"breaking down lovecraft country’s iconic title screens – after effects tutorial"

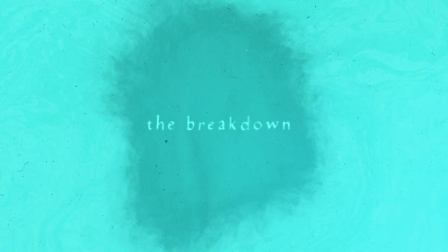0:01 Hey everyone, welcome to The Breakdown, where I take your suggestions on cool sequences or effects from movies, TV shows,
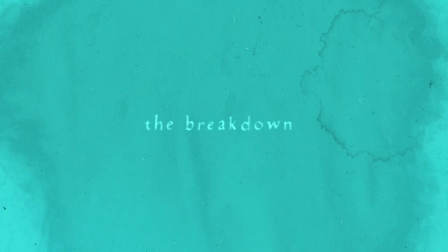0:07 games, or anything else, and attempt to recreate them, hopefully while teaching you some cool tips or techniques that you haven't seen before along the way.
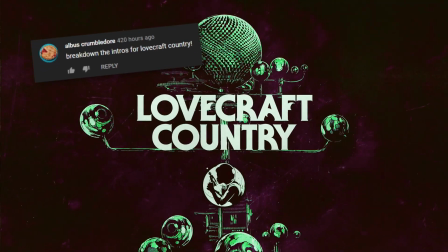0:13 In this video, we'll be recreating the title sequences from the TV show Lovecraft Country, which are really awesome, so let's just get started.
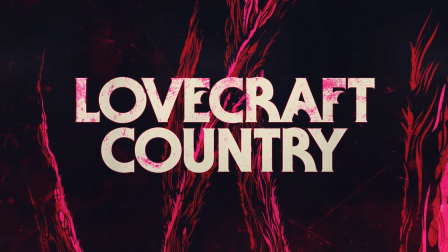0:20 If we take a look at the reference, there's a lot of cool stuff happening here, but let's start off pretty simple with the background image.
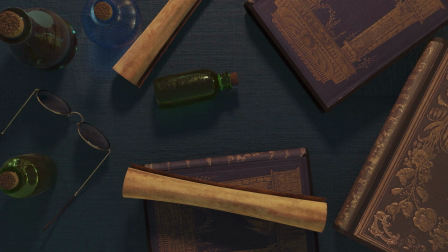0:25 We'll want to pick something that we can break down into multiple elements later on so that we can stagger them at different depths and help make our intro feel more dynamic. But before we even do that, we'll want to style the image that we choose to be a bit closer to our references look.
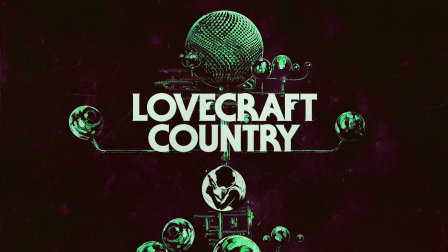0:37 Now, of course, the backgrounds in Lovecraft Country's intros are handmade to be stylized like this,
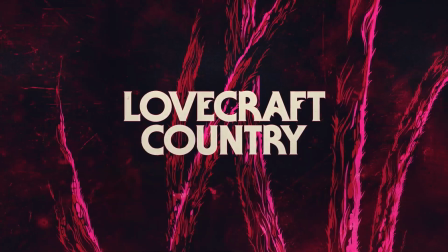0:42 and they're pretty simple to make using shape layers or Photoshop or Illustrator, but just really time consuming.
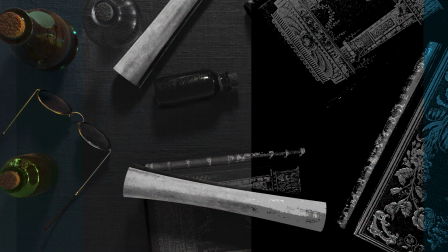0:47 So instead, I'll be showing you a way to get pretty close to the style we're after using effects that you can apply to any image.
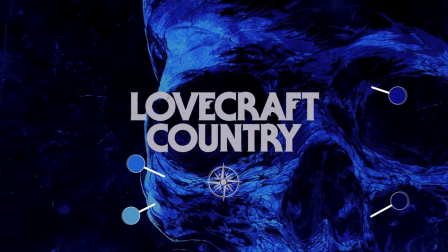0:52 The first thing you might notice about the backgrounds in a reference is that they're usually made of three or four colors in a single monochromatic scale, meaning they're all pretty much the same color,
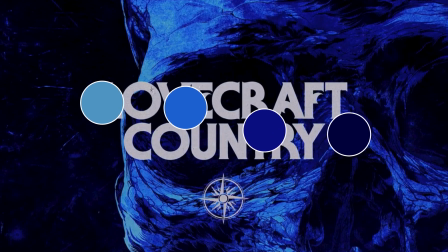1:00 but with different values making some darker and some lighter. To mimic that, we'll add the posterize effect to our background image.
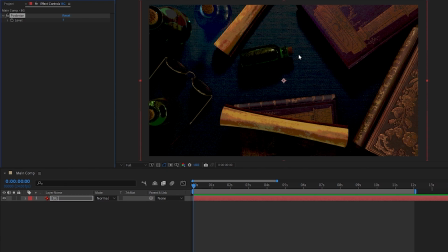1:06 What this effect does is split each color channel into however many levels we enter here.
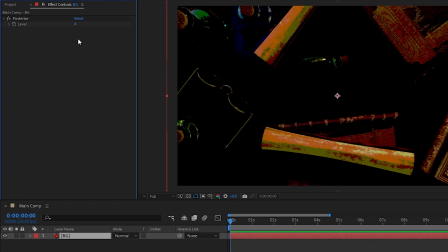1:10 So you might initially think that if I set it to 4, that'll mean our image will only have 4 different levels of color in it,
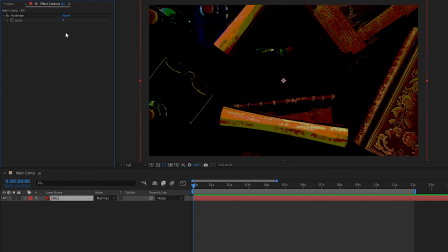1:16 but it'll actually have 12, 4 levels for each of the 3 color channels. To actually only have 4 levels of color in our image, we need to first add the black and white effect and place it above the posterize. Since we've made the image black and white first, when the posterize effect is applied, it's only separating our black and white values into 4 different levels.
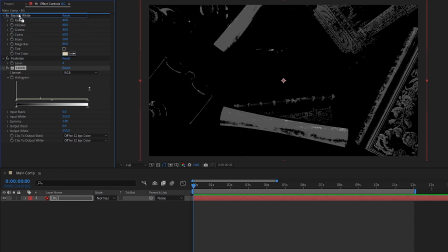1:33 Now, to control the look of our posterized image, let's add the levels effect to the top of the stack and play around with the input black, input white, and gamma handles until we get it to look decent.
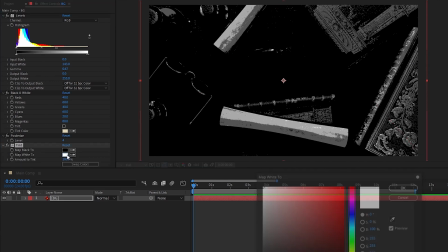1:41 Then finally, we'll give it color again by applying the tint effect and changing the white value to whichever color we want.
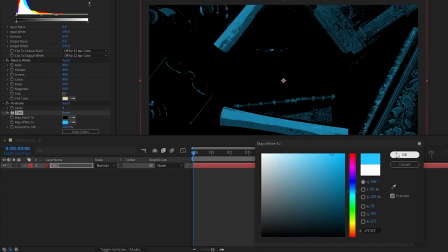1:46 And this is where we can kind of choose the color theme that we want to stick to for our intro. What also helps the overall look is if we slightly adjust the black value to have a little bit of color to match our theme as well.
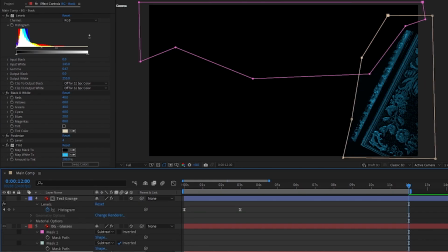1:56 And now we're looking pretty good, so we'll come back and break this image into multiple elements in a bit, but first, let's work on adding our intro's text in.
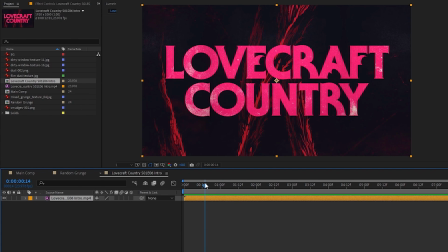2:02 Looking at our reference, the text seems to change colors from a saturated color matching our theme to something closer to white, and it looks like it uses a grunge map to drive the dissolve.
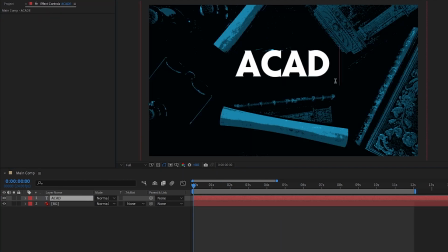2:10 So let's see what we can do to replicate this. First, we'll create the text, and if you're wondering, the font is called Serif Gothic Heavy.
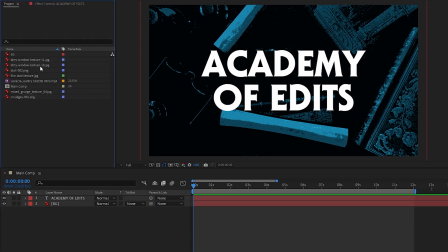2:17 Next, we'll need to import a grunge texture to help us with the dissolve.
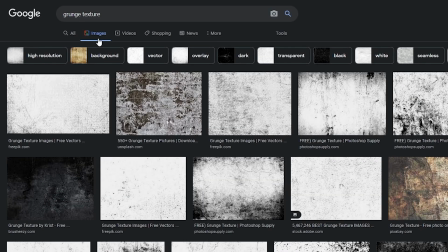2:20 I generally find textures I'm looking for by just Googling whichever texture I'm after, and then in the tool section, set the size to large.
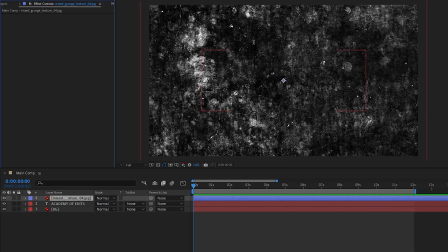2:26 Then I just scroll through until I find one I like. For this look, you're gonna wanna find one that has a lot going on and a gradient of black to white, not just black and white. Once we've got it in our comp, rename it to Text Grunge, place it underneath our text layer, and set the Text Grunge track mat to alpha mat.
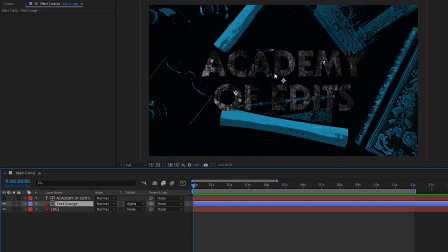2:41 Now we've got the grunge in the shape of our text, but to actually get the grunge to dissolve like our reference text, we'll need to apply two effects first, levels and tint.
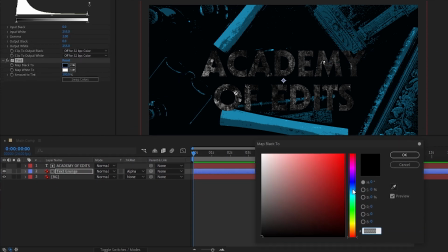2:49 Now in our tint, go ahead and change the black value to a very saturated color matching our project's theme.
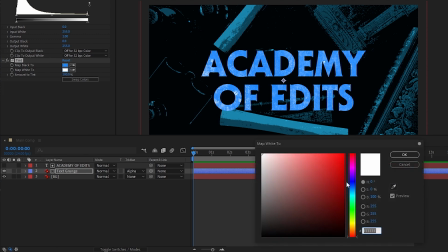2:54 And to make this look even better, let's also grab our white value and change that to a slightly off-white value that also has a hint of our theme's color.
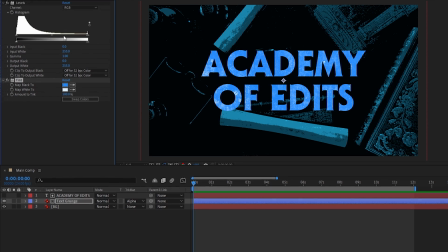3:01 Now all that's left to do is animate our levels effect. So head to the beginning of the comp, set a keyframe on the levels histogram, and then erase our input black value so that the text grunge is all or mostly just our saturated color. Then move forward 3 or so seconds and flip our levels around the other way, making it mostly all white.
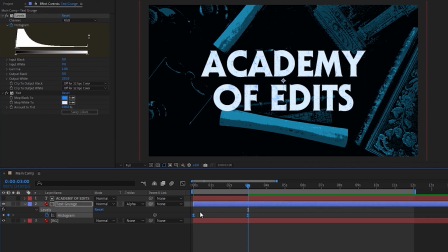3:17 After that, I'll select the keyframes and hit F9 to ease them, and just like that, we've got a grunge color dissolve.
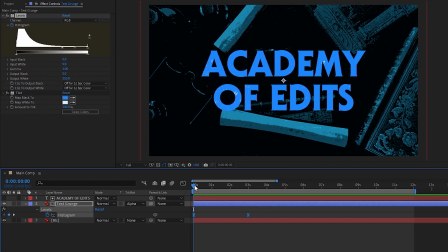3:22 One more thing we can do to help make the beginning consist only of our saturated color is set a keyframe for the tint's white value at the end of our level's animation, then head back to the beginning and grab its pick whip and sample the tint's black value. Now we've got a much more graceful transition from our saturated color to off-white.
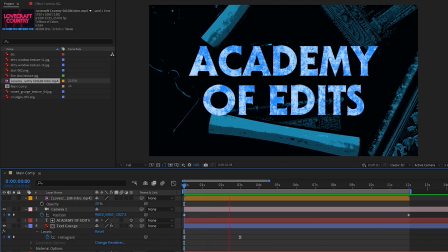3:37 Next up, let's create our 3D camera movement. Go ahead and create a new camera by going to Layer, New Camera.
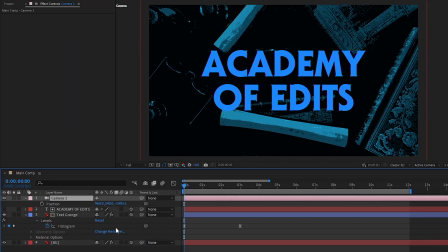3:43 Then we need to go ahead and enable 3D on all our layers, hit P on our camera, and animate its Z position moving backwards.
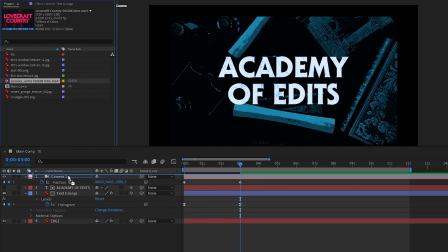3:49 To match the movement of the Lovecraft Country intro better, I'll just import the reference, lower its opacity,
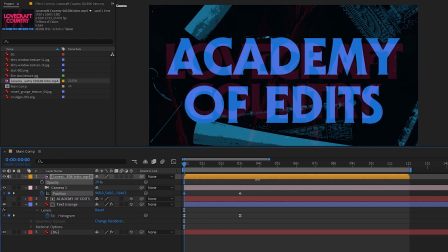3:54 and then set the start and end keyframes of the camera's position so that the text looks about the right size throughout.
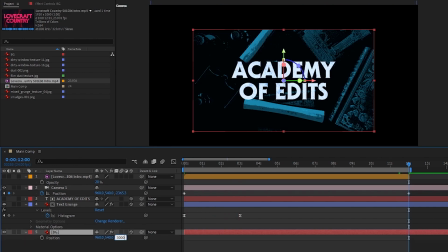3:59 I'll also go ahead and push our background image about 3000 pixels back on the Z-axis to create some depth, and then scale it up again so that we don't see its edges.